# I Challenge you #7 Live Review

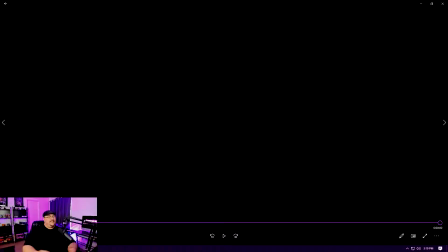1727s
I would not have guessed that was your first time. Really loved the trumpets in the beginning. The Foley was fantastic. So let's jump back through here.
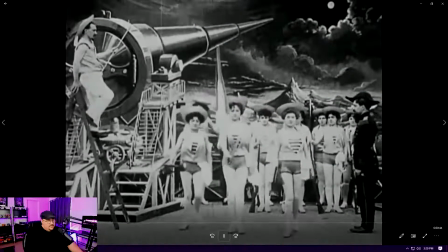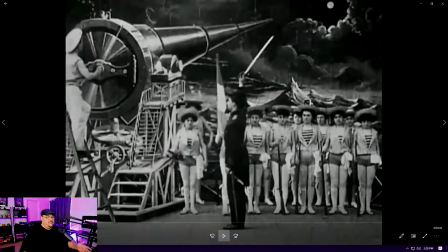1751s
If I were to be giving serious feedback, which I want to try and do, I love the footsteps. Great texture. Definitely a wood texture.
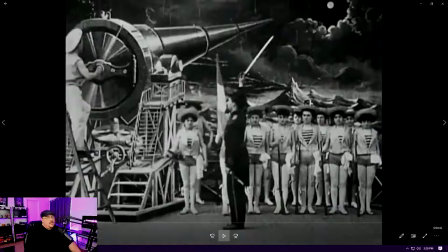1764s
Timing was a little off, but that's when it comes to doing footsteps, timing is so meticulous. You really have to, I don't know what program you use to do your sound design in.
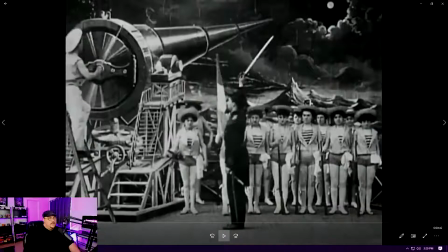1778s
You almost have to go frame by frame to get the most accurate footsteps. And sometimes it is a bit of a pain. Footsteps is one of the easiest and also most difficult sounds to do at the same time. General footsteps,
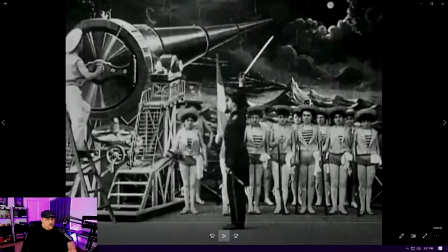1797s
they're pretty easy, but then once you really dive into it and you're looking at like what type of material the shoe is made out of, what the density of the material that you're standing on,
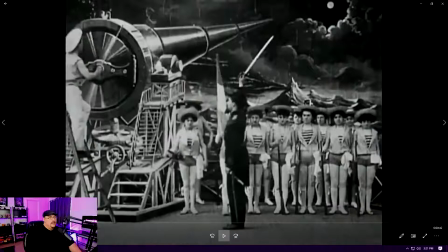1812s
you can get really meticulous when it comes to things like footsteps or cloth movement even. But overall, footsteps were great. Just kind of look out for your timing a little bit.
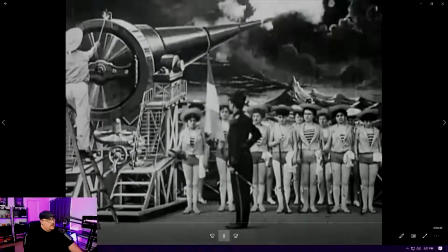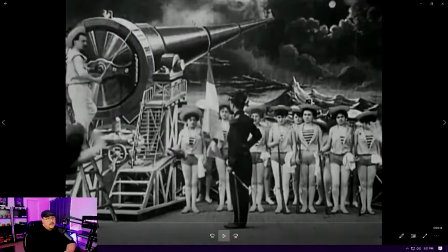1835s
The boom was solid. I probably would have brought that up just a little bit more.
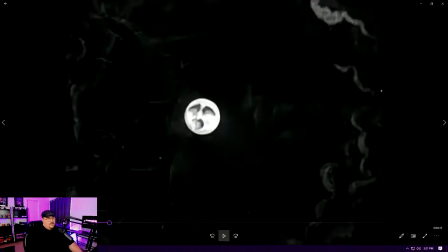1844s
The crowd cheering and then fading with the scene change. Excellent.
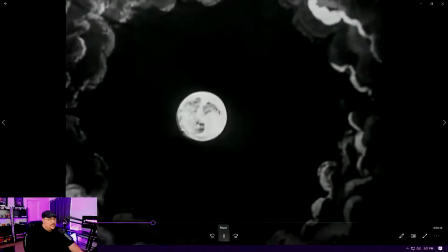1853s
Love the ambience that fades in here.
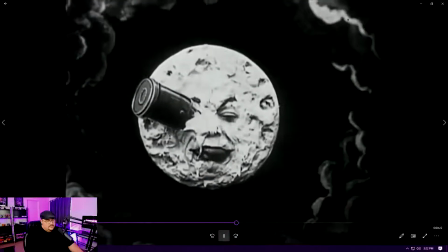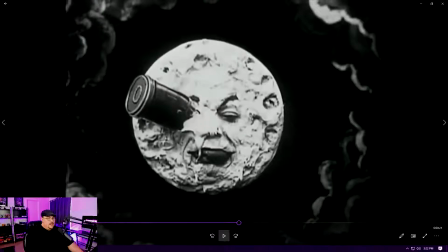1865s
Impact I would have brought up just a little bit as well. Texture wise though, it was great. It's obviously a soft texture, so you had a soft sound there. I just would have brought the levels up a little bit.
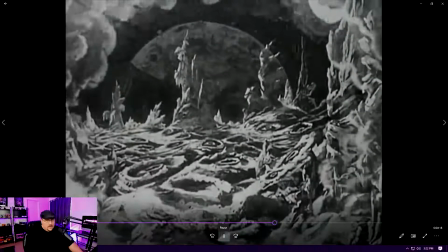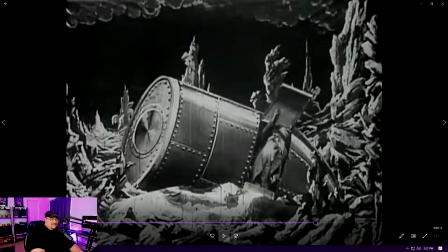1885s
I have to ask, is that a vacuum cleaner? It sounds like a vacuum cleaner, which fits the scene. Maybe throw a little reverb on it.
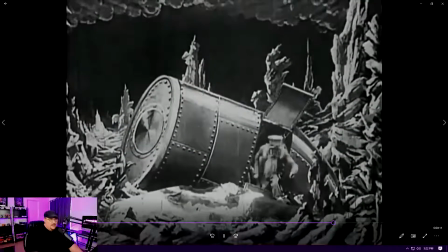1902s
Nice impact sound, door opening sound. Got it.
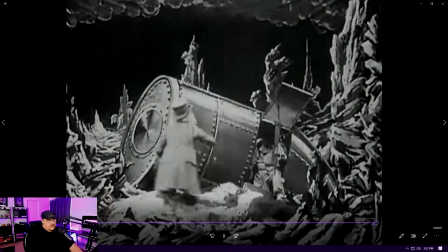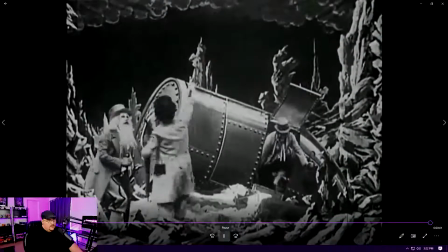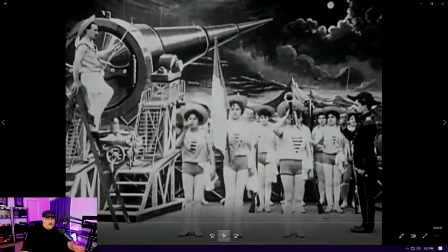1916s
Again, with the footsteps, same point as before. There was a lot of shuffling going on, and it didn't really seem to line up. Good job on the textures, for sure. Just kind of check out the timing.
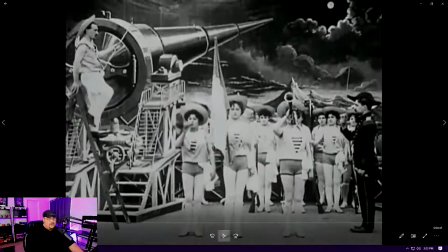1936s
So, and again, like I said, this is all just my subjective feedback for you guys. And, but overall, especially for being, your first video, fantastic work.
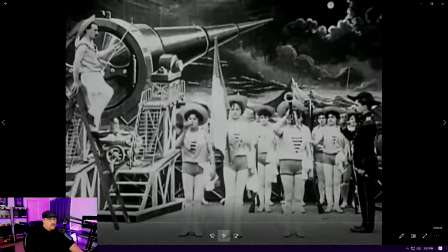1955s
Really great starting point.